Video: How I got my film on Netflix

You can't just be so stubborn that you decide that everything that you did originally was going to be exactly as the film ends up,
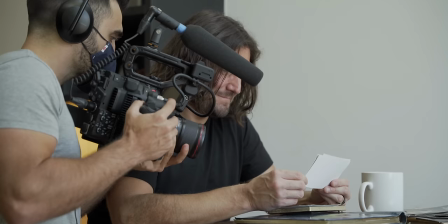20:37 because that's almost never the case, at least not in my experience. So I don't know, if somebody else has a different experience, maybe I'm doing it wrong.
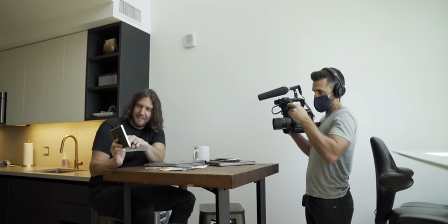20:46 Once we got through our first few versions of the film, we got back to production.
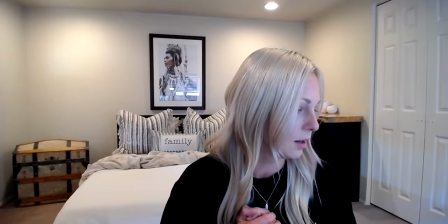20:50 This was around the time that COVID hit, so filming was delayed, but eventually we were able to film 20 remote interviews with everyday minimalists.
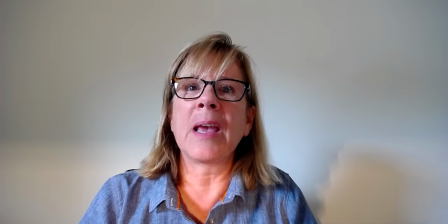20:58 These were people who had watched the first film and decided to simplify their lives. It gave a richer and more diverse context for how minimalism can be applied to anyone's life.
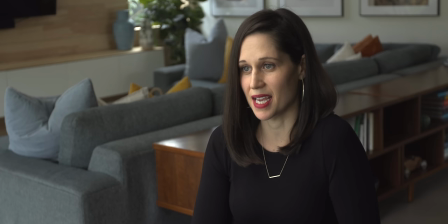21:07 And then we found five experts to help us dig further into the problem and talk about consumer culture as a whole. So whenever you have different partners and team members, you're always going to be going through different iterations and versions of the film. And since I directed it and edited the film. I was doing a lot of work by myself, kind of headphones on, head down. And then we would get to the point where we would have version one, version two, version three. I'd share that with the team. I'd share it with our internal team of our production crew and production partners. And then we'd share it with Netflix's team. And along the way, we just got so much amazing feedback and perspective. So much of this process is getting fresh eyes and getting people to see things that you don't see, to really sit in the shoes of the audience to feel what they might experience when watching the film.
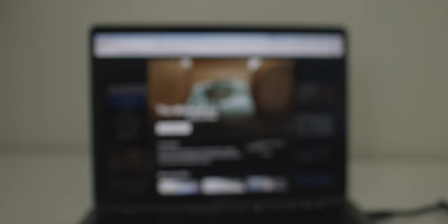21:54 And so that's why you go through a process of one iteration to eventually 30.
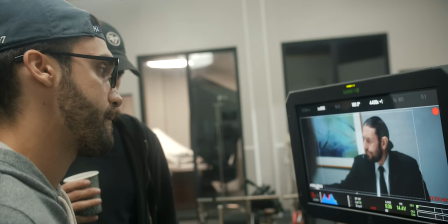22:00 And after four years and three different attempts, we had a film that we were proud of and ready to release.
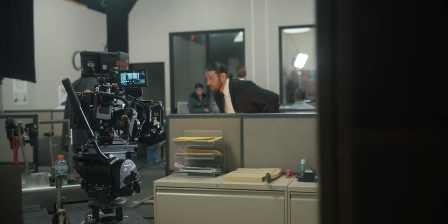22:05 Making this film really taught me that you should never give up on an idea before you've exhausted all options.
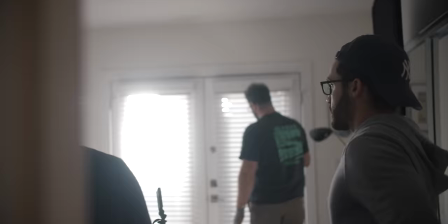22:10 It would have been easy to settle for good enough, to be okay with a mediocre film and release it independently.
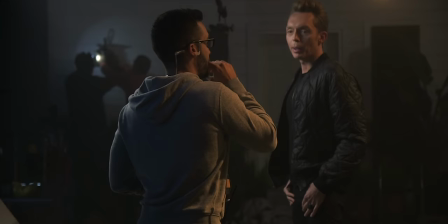22:16 But when you really care about the craft, when you truly want to make an impact, there's something deep inside of you that calls you to push forward. And so that's how I was able to get both of my films onto Netflix. As you can see, there is no straight line to success or getting a film on a major streaming platform. It requires a lot of failures. It requires many, many years of dedicating yourself to the craft. But if it's something that you really dream of doing, I'm here to say that it's absolutely possible. And it's also never guaranteed. So even for me, moving forward, I'm going to be making future films. I have no guarantee that I'm going to be able to do it again or at least to put it on a major streaming platform. If I do it again, I might even release it independently. If you are interested in learning about the future films I make, which, by the way, won't be about minimalism. I think that I've covered that topic well enough up until this point. If you want to find out more about those future projects, you can subscribe to my newsletter at mattdiavella.com. Thanks so much for watching this video. I hope you got a lot out of it, and I'll see you down in the comments.